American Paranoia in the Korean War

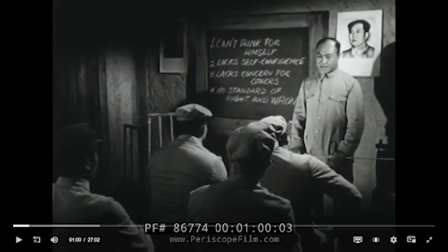249s
Now we're going to step in through some visual analysis where we can observe this more clearly. Within the first minute, the setting we're presented in is the brainwashing of Chinese troops by a teacher. They're shown very untrue and stereotypical facts about Americans. The text portrays a very biased and negative viewpoint of Americans and acts as a medium of justification for the Chinese troops to attack them, as if it were self-defense.
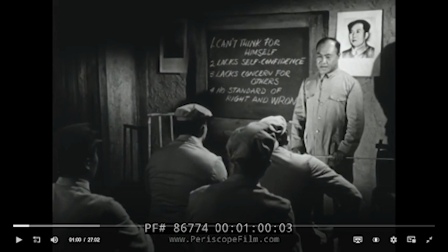268s
Since this was shown on a film television to average Americans, we can imagine that the dimming of light contributes meaning as it exemplifies what we consider to be like evil planning. This lack of light, combined with the camera angles that makes us seem as if we're part of the audience, makes the American viewer intuitively disagree with the list.
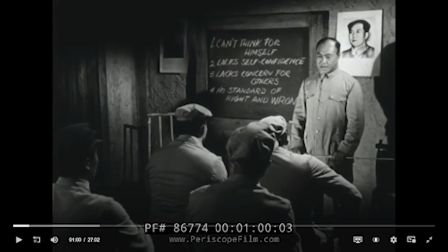284s
The list that says, can't think for himself, lacks self-confidence, lacks concern for others, and no standard of right and wrong, undermines a typical American. And obviously, if you're being offended, you're going to disagree with what they're saying. And then we can also mention that even though at the time of the film was produced there wasn't color,
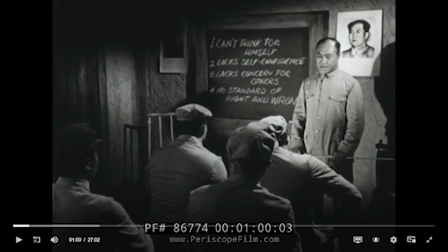300s
you can easily tell how they used this lack of light or color in general to their advantage. Then the entire film is very sad and melancholic, and they use this lack of light to make their point that it's not a pretty sight what they're doing to the prisoners of war.
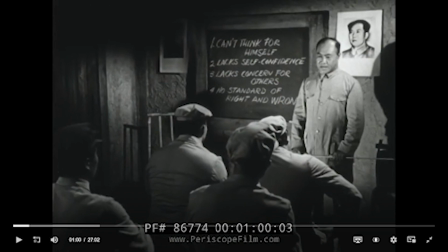315s
This total lack of light is, well, symbolic of evil. The overall portrayal supports the intuitive notion that Americans had of communists back home. Ronald Reagan only adds to the hatred that Americans currently have against their only notion of what communism is.
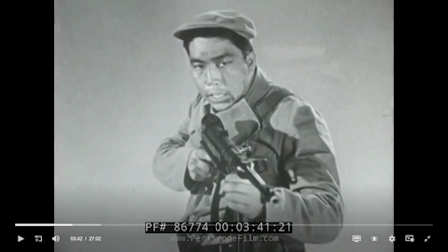329s
In this image, the first thing that the audience notices is how a Chinese trooper aims her gun straight at the audience. Even in the comfort of the American's home, we can see how the subtle gesture could add paranoia to the average American. Being threatened in this manner can incite a sense of resentment against a communist, which in this case is a Chinese or Korean person.
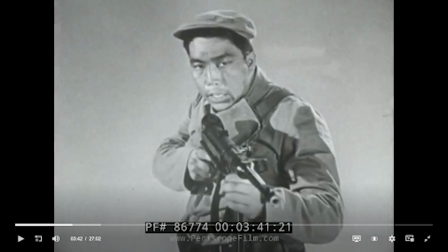346s
This yet again is another example of how Ronald Reagan uses the stereotype of the Chinese or the Korean as being bad since they're holding a gun that is symbolic of death in the war to threaten the Americans back home. Even if you look at his facial features, you can see that he has a face that he's literally about to kill you.
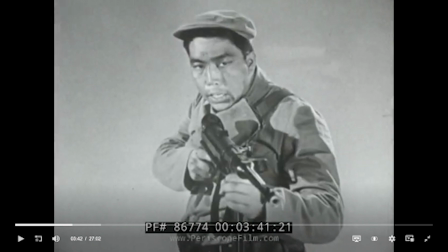363s
And Americans back home aren't going to take that lightly, considering the fact that they're imprisoning their fellow Americans. They're not going to be happy with that. So loss is symbolic of saddened emotions for Americans. Americans feel for their own people.
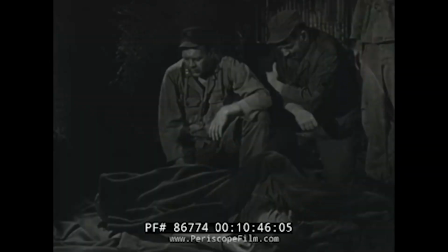376s
Losing one of theirs to a dreaded enemy, or a communist in this case, only hardens the hatred the Americans experience against their enemies. The high amount of dim light that we observe in this scene represents death. Even if you look at their faces of the two people that are looking down at the dead body, we can tell that they're really sad over his death,
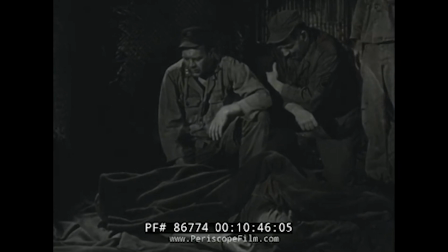393s
and that you can easily tell that they're in a very dehumanized environment where they can't even bury the body. Another emotion that this film uses to spread paranoia is the sense of hopelessness. Even during a missed war, hope from back home is what keeps American going.
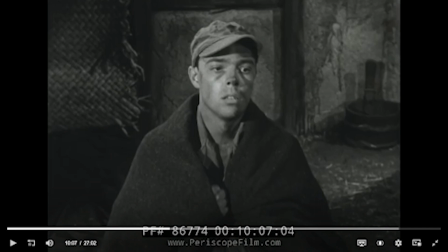407s
The faith they have that their troops are trying their best to win is what fuels the American to keep on believing that Ronald Reagan or even the war is going to be fine. However, the juxtaposition between this belief and what the film actually portrays is very different.
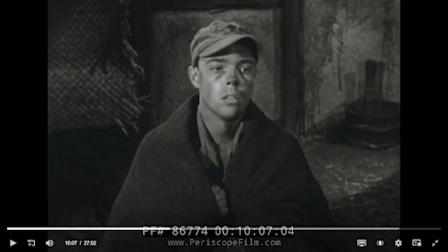422s
In this scene, through the observation of facial features, we can depict that the prisoner of war has lost all sense of hope. The ideology of freedom and resilience is evidently gone from what we can tell in this scene. The sense that even our fellow American troopers can lose hope and give in to the enemy spreads more paranoia to the average American, as they can only imagine how far worse they were actually treated. So in conclusion, the Soviet Union was far from being terminated. We know it was terminated in the late 70s, which means that Ronald Reagan needed more support from the people from the US to keep on funding these wars and to have people be content with what he's doing, to invoke a sense of justice in them and to portray the enemy as bad so they can keep on attacking them and defending their own sense of patriotism. So I'd say Americans were pretty justified in their paranoia. I mean, imagine if you have a loved one that's being taken away from you and that's going to war, and all of a sudden he's a prisoner at war, and you see this film that is of how he or she is being mistreated, then obviously you would justify that paranoia because you can only imagine what other worse things they can do, or even if they theoretically keep on winning wars.